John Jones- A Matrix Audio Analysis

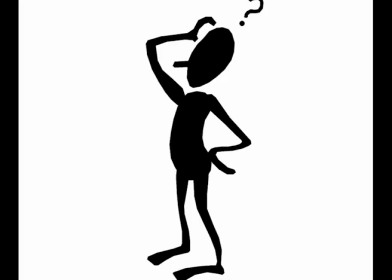1s
As a sound designer, a question I ask myself a lot is how do I choose the correct audio to emphasize a scene in a film?
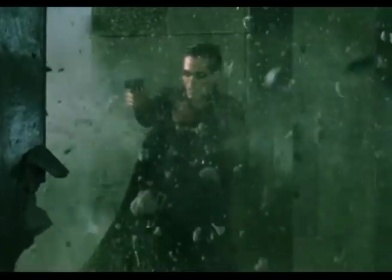8s
There is a quote by Treg Brown, a pioneering sound designer, that quotes, "Never use the right sound for an action."
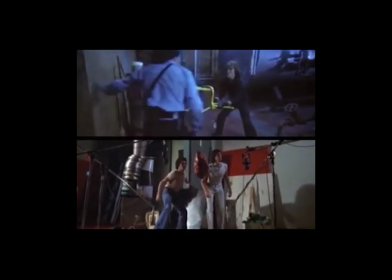14s
To break this quote down, it suggests a concept of not using the obvious sound to complement a scene and help describe the scene sonically.
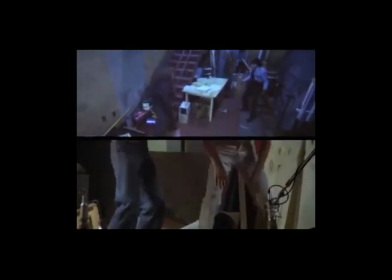22s
Unpredictable audio subconsciously keeps the viewer transfixed to the film scene.
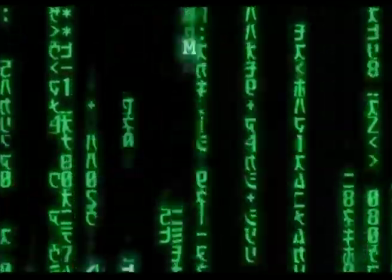26s
This style of sound design is apparent in the dystopian sci-fi franchise of The Matrix, and for the purpose of this video,
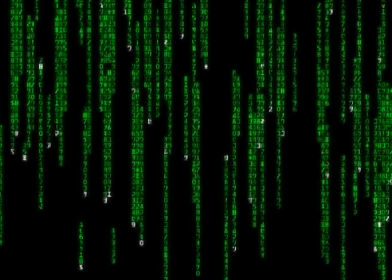32s
I'm going to focus on the original 1999 film and discover how sound was manipulated in order to establish the two universes and fluidly transition between them both.
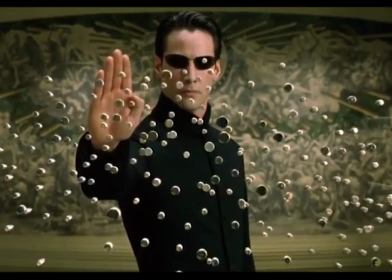43s
The sound design work within The Matrix is acclaimed to be one of the best of its time, and it's no surprise that Dane Davis,
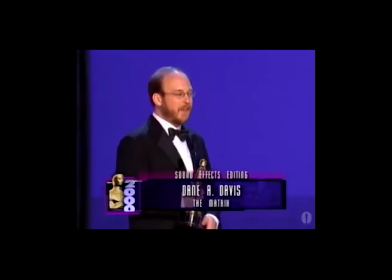49s
the lead sound designer, took longer to create the audio than the film took to shoot itself.
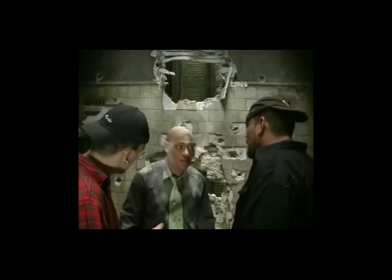53s
The Wachowski brothers gave Dane a brief description of the impact and function they wanted from the film sound,
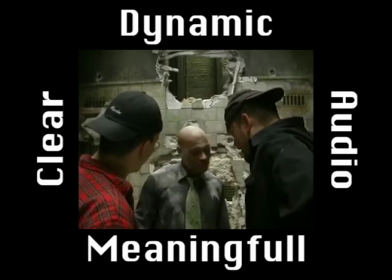59s
describing their vision to be clear, dynamic, meaningful audio with the theme of electricity resonating throughout.
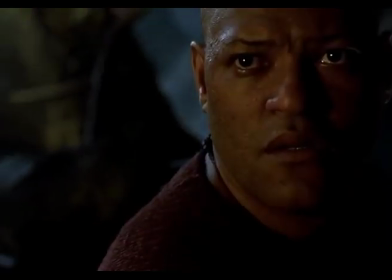65s
These themes are no more distinguishable when establishing the difference between the real world and the fake Matrix world.
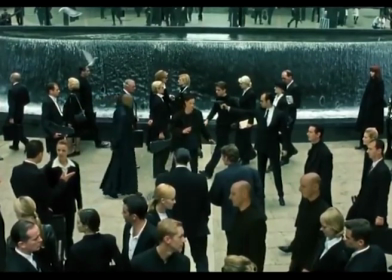71s
The first transition from universe to universe is when Neo chooses the red pill, therefore choosing to see the truth of his existence.
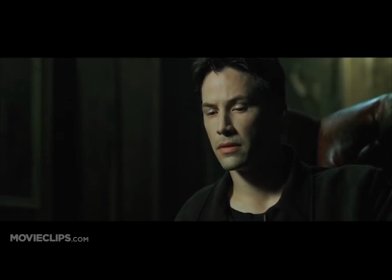78s
This section of the film clearly establishes the two worlds, and to understand how they did so, we need to focus on every sonic detail during the scene and how the audio was used.
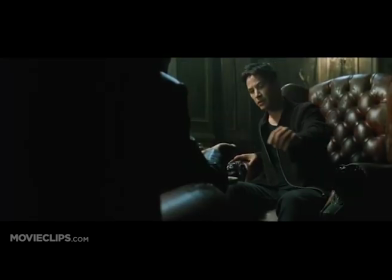87s
Neo is sat in a dark room whilst Morpheus continues to tell him the truth about his existence.
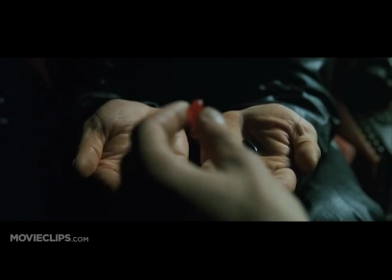93s
During the talking, we can hear steady thunder and lightning in the background. These earthly noises remind us that we are on what we perceive as the real world.
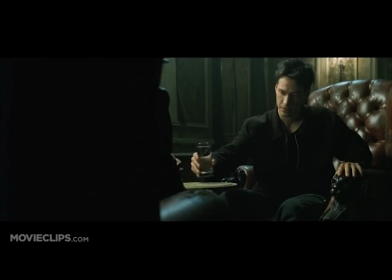101s
When Neo proceeds to take the red pill,
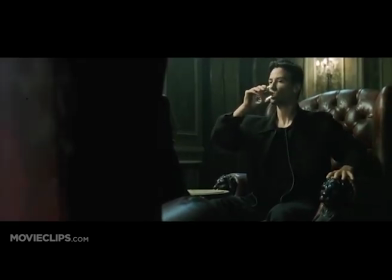103s
a clap of thunder and lightning comes to the forefront of audio to emphasize that the choice has been made and build the tension for what is about to come.
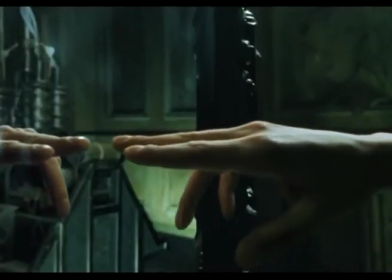110s
When Neo starts to touch the mirror, we start to hear digital whining as the mercury starts to absorb his skin.
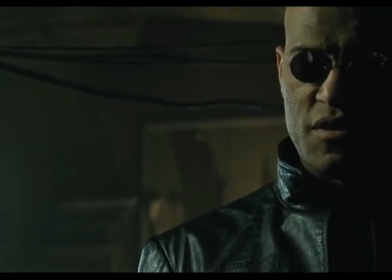116s
The rain is still prominent in the audio track at this point, which gives us an eerie reminder we are still on what we perceive as Earth.
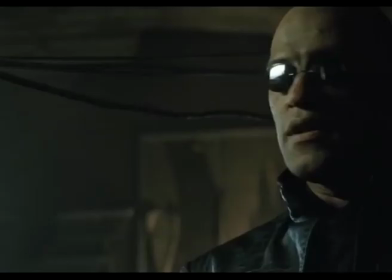123s
The more the mercury continues to cover Neo, the volume and consistency of the digital whining increases,
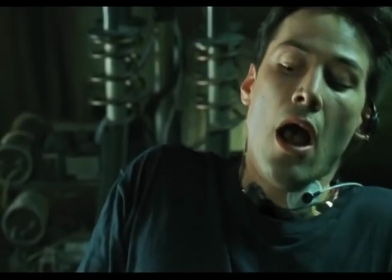128s
and all the technical equipment in the room also continues to rise in speed, intensity and volume, putting the audience on edge as it builds us towards a climax.
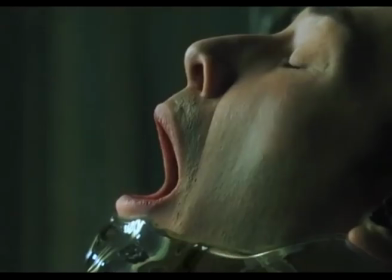136s
As the mercury starts to enter Neo's throat, he starts to scream, which then becomes digitalized and glitchy before cutting to black to establish the transition into the Matrix has been done.
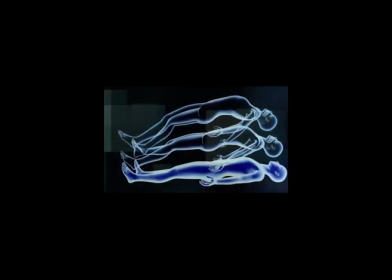146s
His scream becomes digitalized so as to disconnect the human's action of screaming away from Neo's body, giving us the idea that we are crossing the line of the real and unreal.
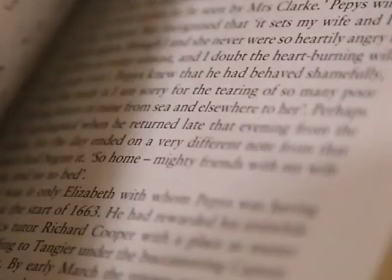154s
The audio acts as a storytelling device within the scene, and without the audio it is difficult to establish what has actually happened visually.
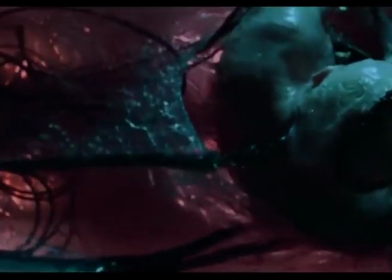161s
The audio continues to paint the picture of what is actually happening when Neo arrives in the power plant after being sucked through the mirror.
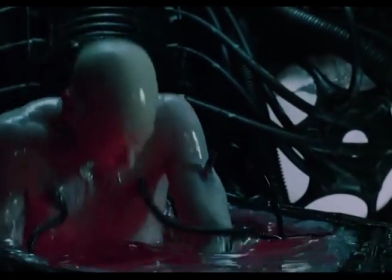167s
On his arrival, the heavy drone of electrics are purposely reminiscent of the thunderstorm in the previous scene, connecting the scenes but equally reminding us that this is a completely different world.
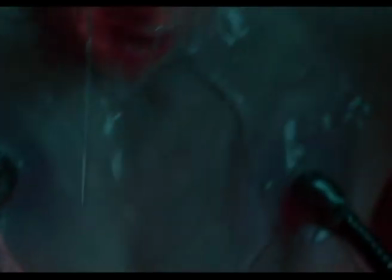176s
This evolution of the soundtrack between the scenes emphasises our visual understanding that the horrific landscape of the power plant is the truth,
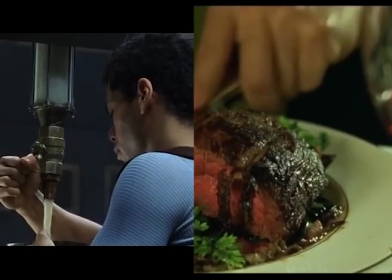183s
and the life before was just an artificial image. The soundtrack continues to distinguish the two worlds throughout the film.
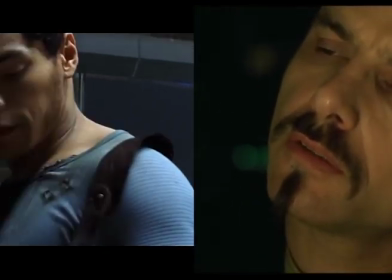189s
Dane approached the soundscape for the Matrix world the way the film wanted us to perceive it.
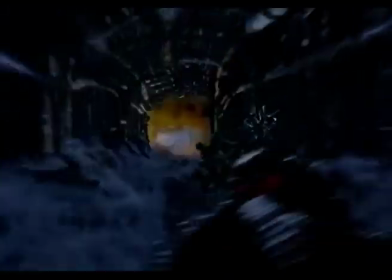193s
As the Matrix world was created by robots, the robots would only have a grasp of an idea of what things sound like, therefore the audio was kept very basic and certain elements were left out to distinguish the fake world to the audience.
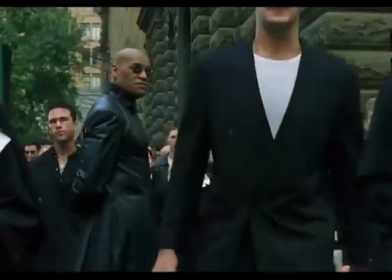204s
This is most notable in the scene with the girl in the red dress. As Neo follows Morpheus down a busy street, we would expect a loud cacophony of sounds and noises,
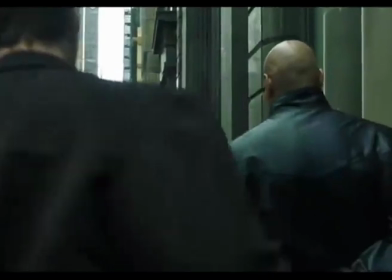212s
but instead the sound is stripped back, only focusing on footsteps and the occasional rumble and beeping of passing cars.
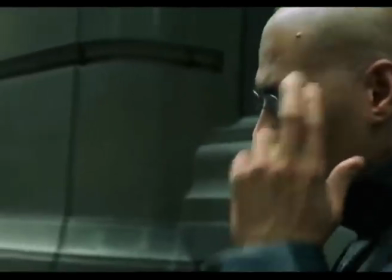217s
There is little to no ambience, the characters' voices are heightened, and instead the empty space is filled with music.
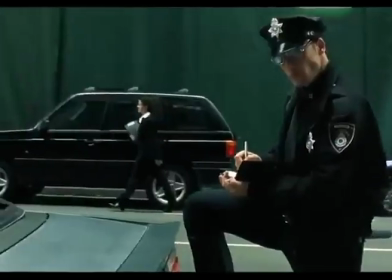224s
This is done with the purpose of unsettling the audience and giving an eerie feel of a dead space without life,
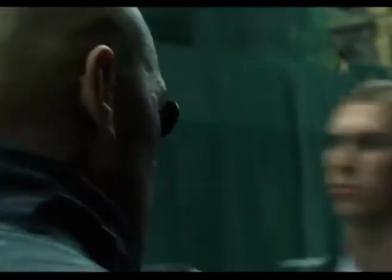229s
as visually we perceive it as the real world, but sonically it reminds us that it is all fake.
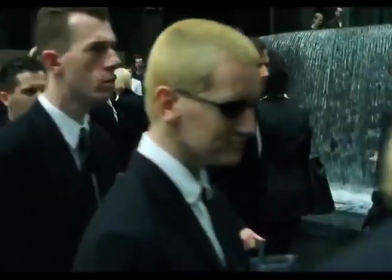234s
This theme runs throughout the film and is a clever use of juxtaposition of visuals and audio.
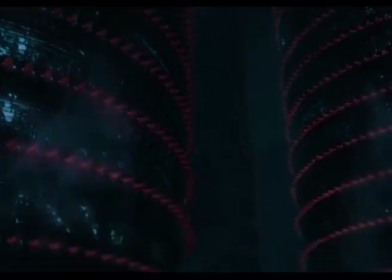239s
On the other hand, the real-world sound design is completely different.
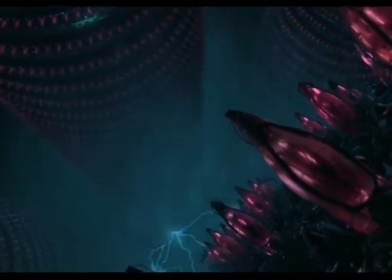243s
The soundtrack is heavily infused with electricity and heavy mechanics to sonically paint a picture of a dark, grungy world.